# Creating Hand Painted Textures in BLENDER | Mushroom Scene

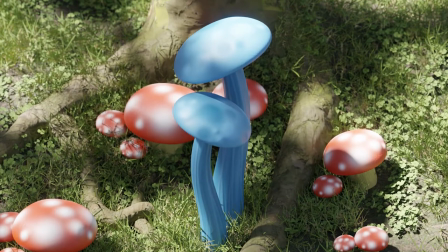Hey guys, Skillaw Noodle here. I wanted to show my technique for hand-painted texturing assets in Blender and Photoshop, and how I created the scene of some mushrooms in a forest.
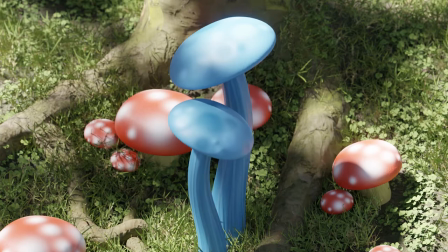If you want more content like this, make sure to like and subscribe for more Blender tutorials.
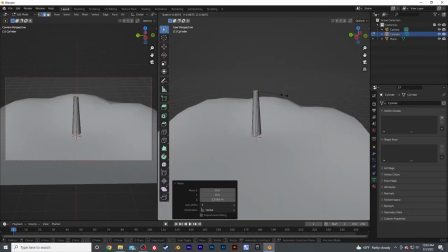To create the mushrooms for the scene, I started off by adding a cylinder and adding some edge loops.
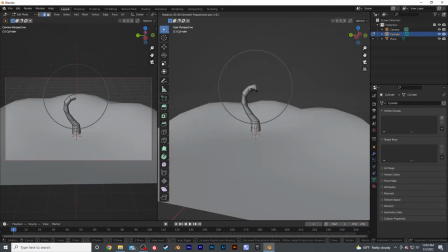I made the shape more organic by turning on proportional editing and rotating the top of the mushroom.
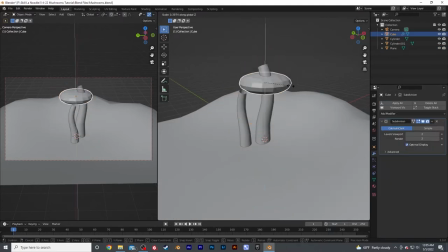To create the mushroom top, all I did was add a cube, subdivide it, squash it down, and push in the bottom a little bit.
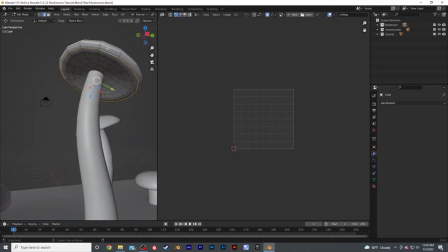For the painted effect on the texture, I unwrapped the cylinder along the seam facing away from the camera, and I separated the mushroom's top by its top side and bottom side.
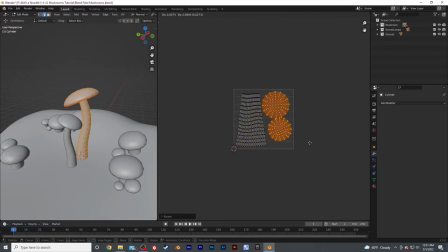I adjusted the UV maps around so nothing was overlapping. I did this so that I could paint each separate element in Photoshop.
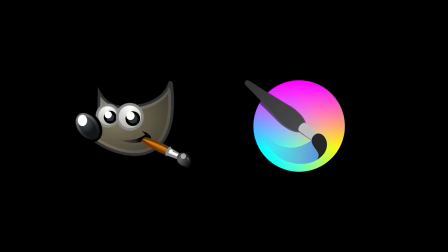If you don't have Photoshop, GIMP, Krita, or any other photo editing software should work just fine for this.
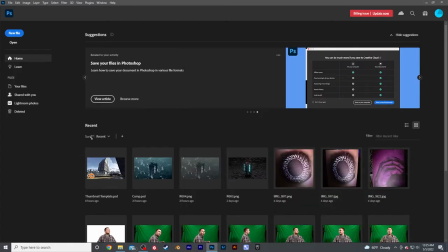I exported the UV map and moved into Photoshop. In Photoshop, I added the UV map, painting the top, bottom, and the stem of the mushroom.
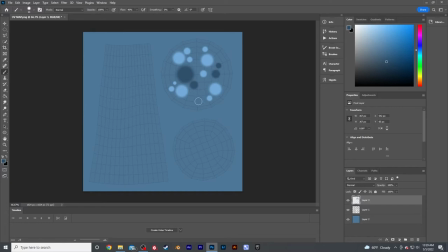I used a low opacity brush and added lines and dots to indicate variation on the mushroom surface. Make sure to have fun with this and don't worry too much about every small detail. The texture will interact with light and that's where most of the intricacy will come in.
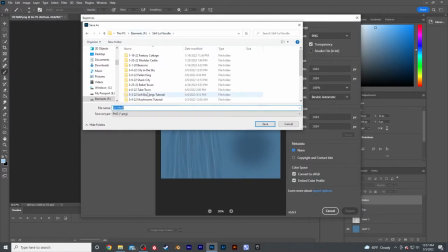After a quick paint job, I exported the texture without the UV map visible. Moving back into Blender, I applied the image texture to a principled BSDF.
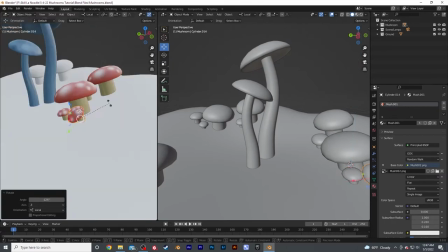I did the same technique for the other smaller mushrooms, duplicating, resizing, and moving them around. For the ground, I simply added a plane and subdivided a few times.
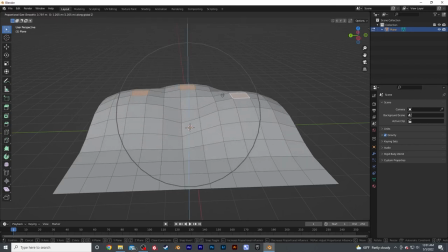I used the proportional editing tools to form it into a small hill where I could place my subject and other models.
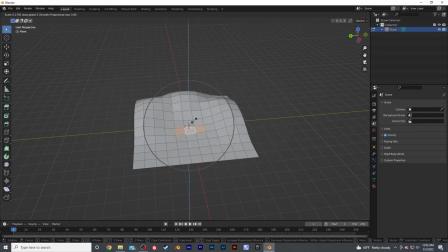I made sure to make it uneven for an organic appearance and to help aid in the composition.
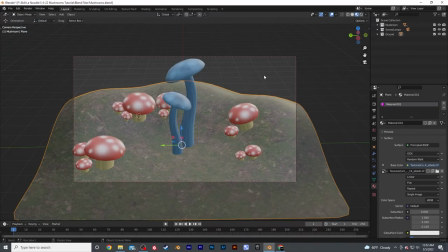After that, I added a forest texture to the ground. I usually source nearly all my textures from either textures.com or Polygon, and find it usually covers everything I need.
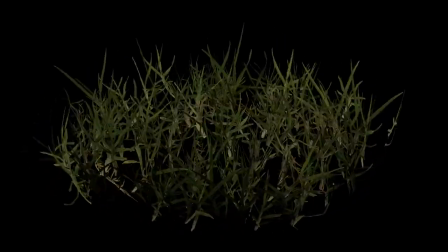For the grass, I grabbed some realistic grass and shrub models off of Quixel Megascans.
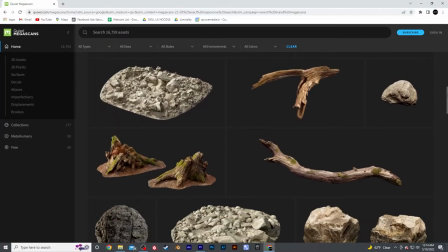If I can, I always try to source assets from the Megascans library before going to other sites.
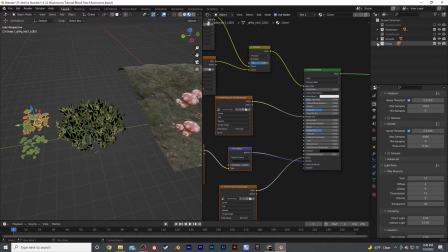I brought the models and their corresponding textures into Blender, placing them into different collections.
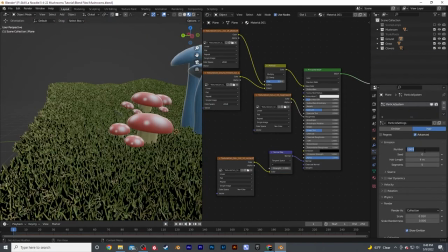I added them as a hair particle on my ground plane and adjusted their size, variation, and orientation.
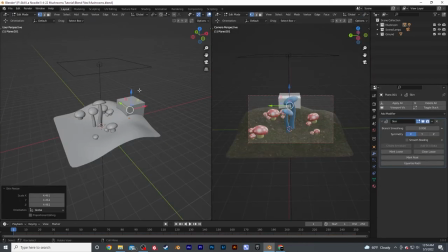To finish off the scene, I used a skin modifier to create a simple tree trunk and roots.
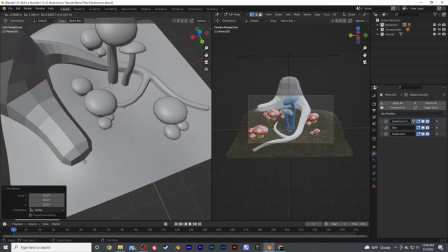With the skin modifier, I'm able to simply model using vertices and edges without having to worry about how the shape will curve and scale.
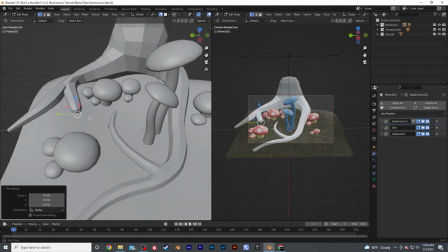To have the roots stick onto the ground, I used a snap tool and had the mesh snap to the face. This allowed me to quickly have the roots wrap around the ground, adding a chaotic and organic variation to the composition.
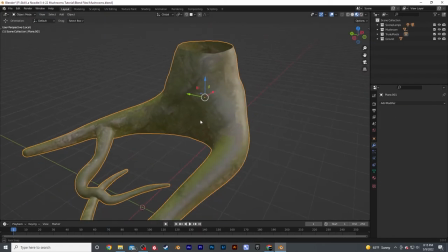After modeling the tree trunk, I applied the skin modifier and unwrapped the shape using smart UV projection.
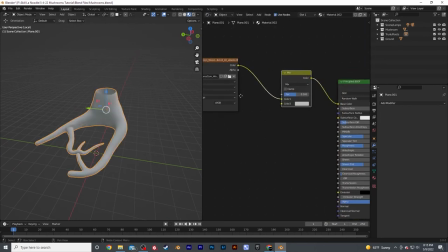This is a quick but sometimes messy way to unwrap an advanced shape like this. I applied a tree trunk texture and called the tree trunk finished.
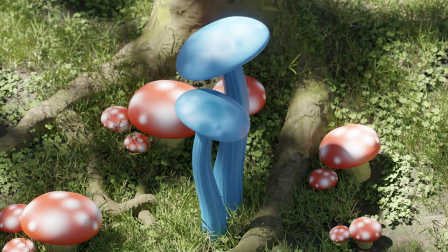I was able to make this scene relatively quickly. And using the hand-painted technique for the mushrooms, you can apply that same technique to the entire scene.
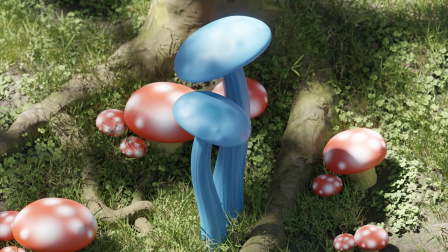This will give you the look of games like Fortnite, Borderlands, and other cartoon-styled art.
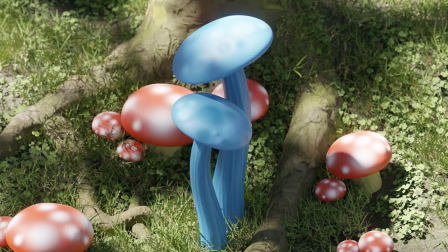Have fun with this method, and apply different styles to it to give your scenes a personalized look.
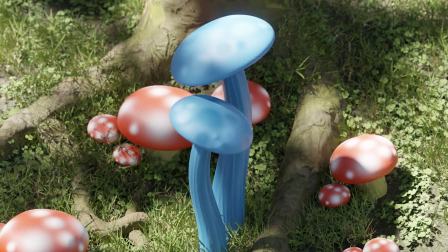I hope you enjoyed this Blender tutorial. Make sure to like and subscribe, and leave a comment below on what you'd like to see next.
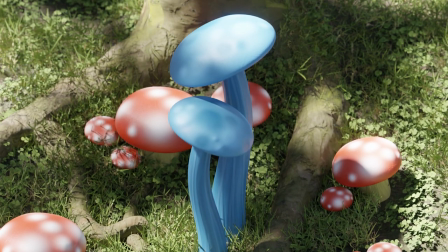Thanks for watching!